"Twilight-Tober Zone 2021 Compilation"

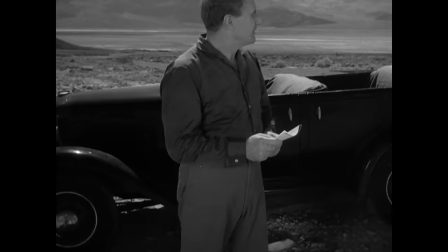86:42 Jack Smite returned to direct this episode after his season one classic, The Lonely.
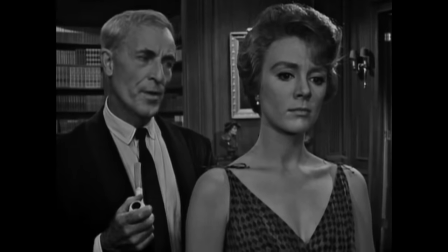86:46 He helmed four episodes in total, with this one here and his final two being among the videotaped installments.
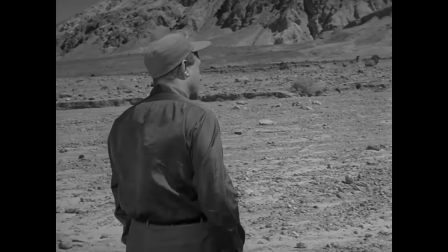86:52 I'm sure that was limiting for him, since he made such great use of the Death Valley location for his Season 1 production.
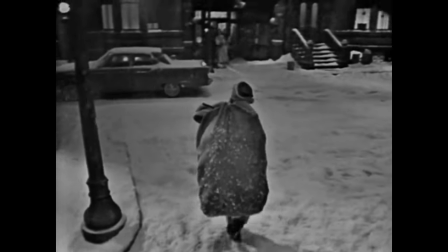86:58 But there is at least one more in the bunch that's still remembered quite fondly, and we'll get to that later this month.
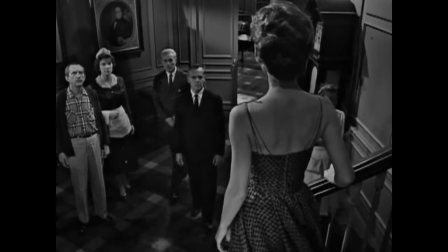87:03 But the lateness of the hour does not meet that quality standard. In addition to Smite, most of the actors involved in this episode made other Twilight Zone appearances.
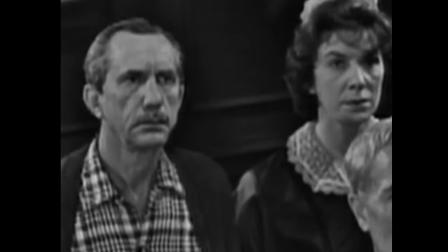87:12 This includes Mary Gregory, Doris Carnes, Jason Johnson, Irene Tedrow, and the well-known John Hoyt.
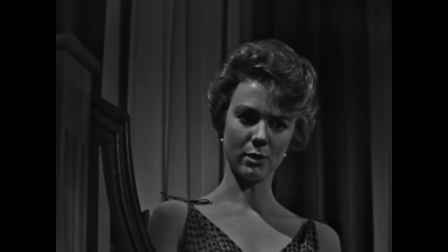87:19 The most prominent, though, is this story's lead, Inger Stevens.
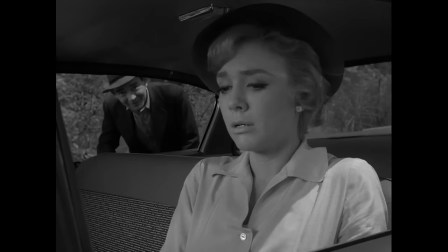87:22 She very memorably appeared in one of the most haunting installments this show ever gave us in The Hitchhiker.
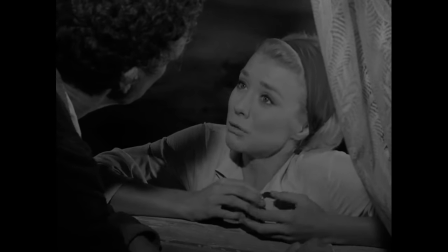87:28 Her portrayal of Nan Adams is one of the more indelible performances for a protagonist in the series.
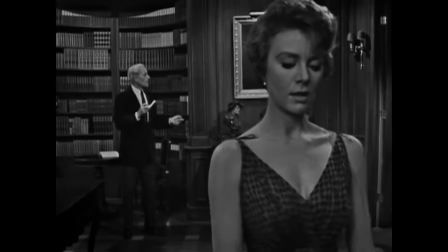87:34 It's extremely unfortunate that, along with just about everything else in this episode, she doesn't come off well.
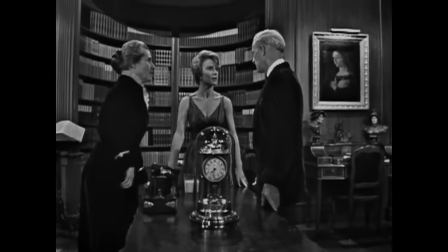87:40 It goes without saying that the tape recording of this episode makes it look cheap, especially when comparing it to episodes immediately before and after.
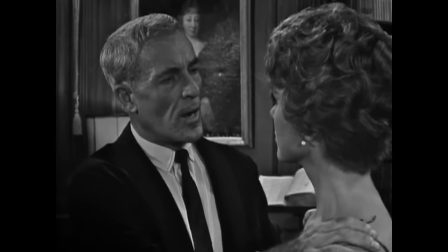87:48 But as a result of how this was produced, all the performances come across as overtly theatrical.
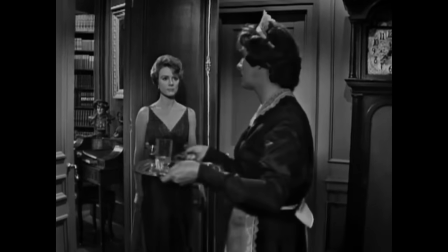87:53 The blocking is very clumsy, too, and even Rod himself comes off awkward.
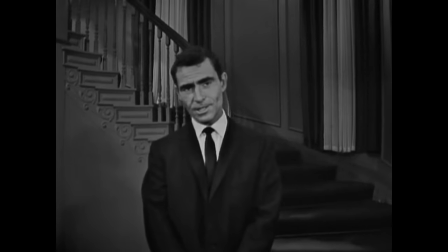87:57 The residence of Dr. William Lorraine, which is in reality a menagerie for machines.
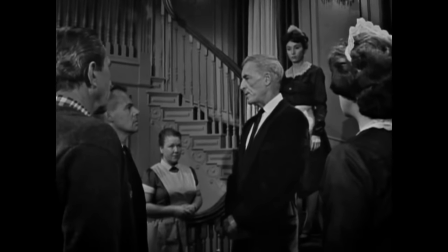88:03 Since this had a more live performance feel and I'm sure limited time with a smaller budget,
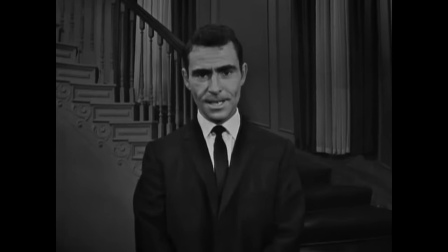88:07 Serling opted to read off cue cards, which really throws off the mystique of his on-screen presence.
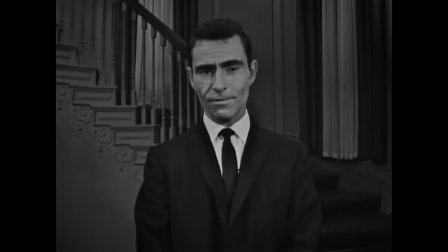88:12 I'm sure he did this other times, but it's patently obvious here, and pulled me out of an already unusual episode.
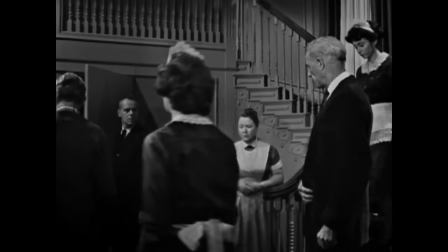88:22 After at first refusing, Dr. Lorne gives in to his daughter's demands and dismantles his creations in hopes of keeping Janna home.
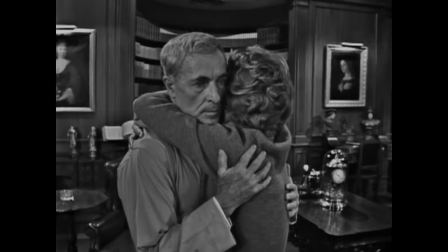88:29 Happy with her father's decision, Janna exclaims how free they can be now. She mentions meeting a man and eventually having children of her own.
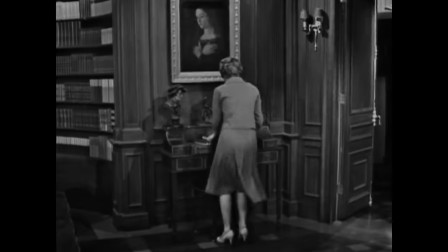88:37 But the doctor and his wife start acting very strangely. Janna runs to the photo album and can't find a picture of herself as a little girl.
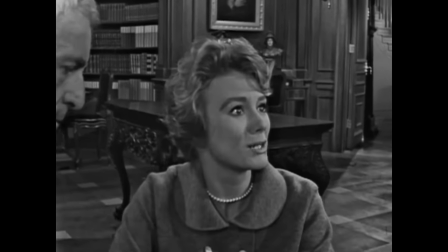88:44 A sense of dread fills her being as she figures out this shocking truth.
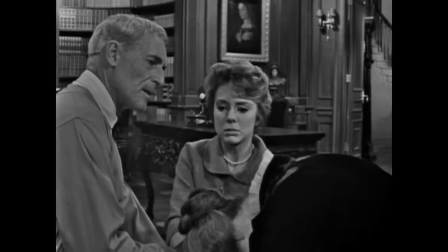88:49 You made me. You built me. You manufactured me.
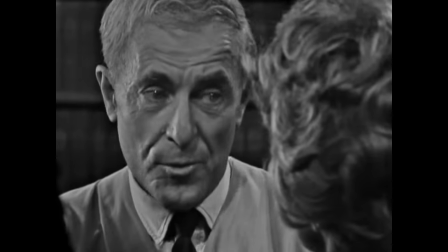88:57 You built a daughter!
Janna is another one of Lauren's robotic creations.
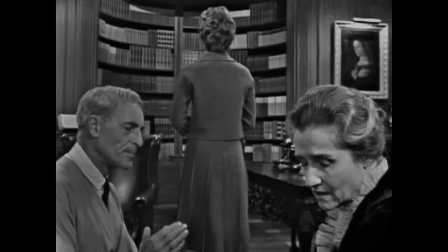89:02 He and his wife were childless, and thus they made Janna to fill that void. They do seem to truly love her like an offspring, but Janna is broken by this news.
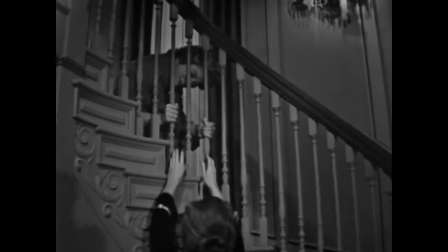89:11 All of her memories were implanted by the doctor. Everything from childhood to the present. She can't accept this and is beside herself.
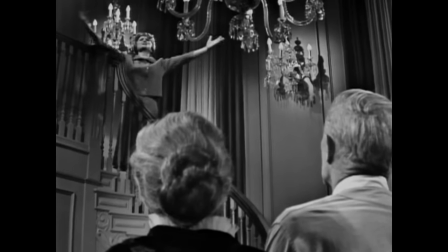89:19 I'm a thing! I'm a machine! A machine!
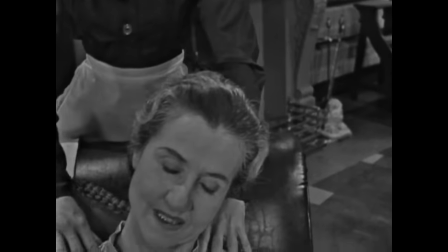89:24 We cut to later, where Mrs. Lauren is being massaged by her maid, as in the beginning of the episode.
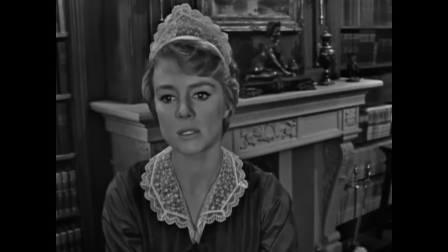89:30 However...
Of course, Mrs. Lauren. Of course.
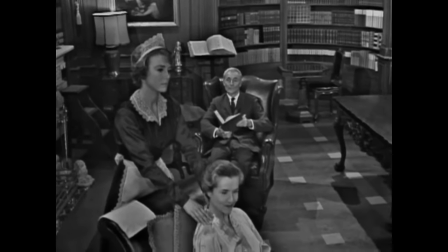89:35 That reveal with the unsettling musical cue is still a shocking moment to me. Rod pulled off a double twist.
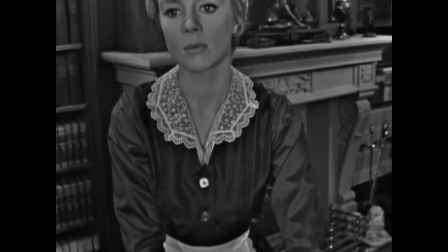89:41 The first is Janna discovering she's not human, but the twist of the knife for the audience is seeing that Dr. Lorne reprogrammed her as a maid to serve him and his wife.
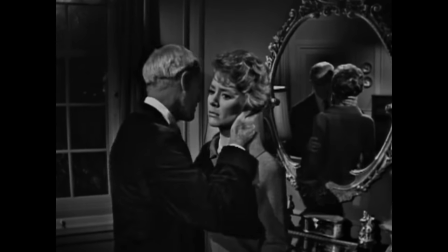89:51 It's made so much worse by the Lorne's reassuring Janna how much they truly loved her as a daughter just before that scene.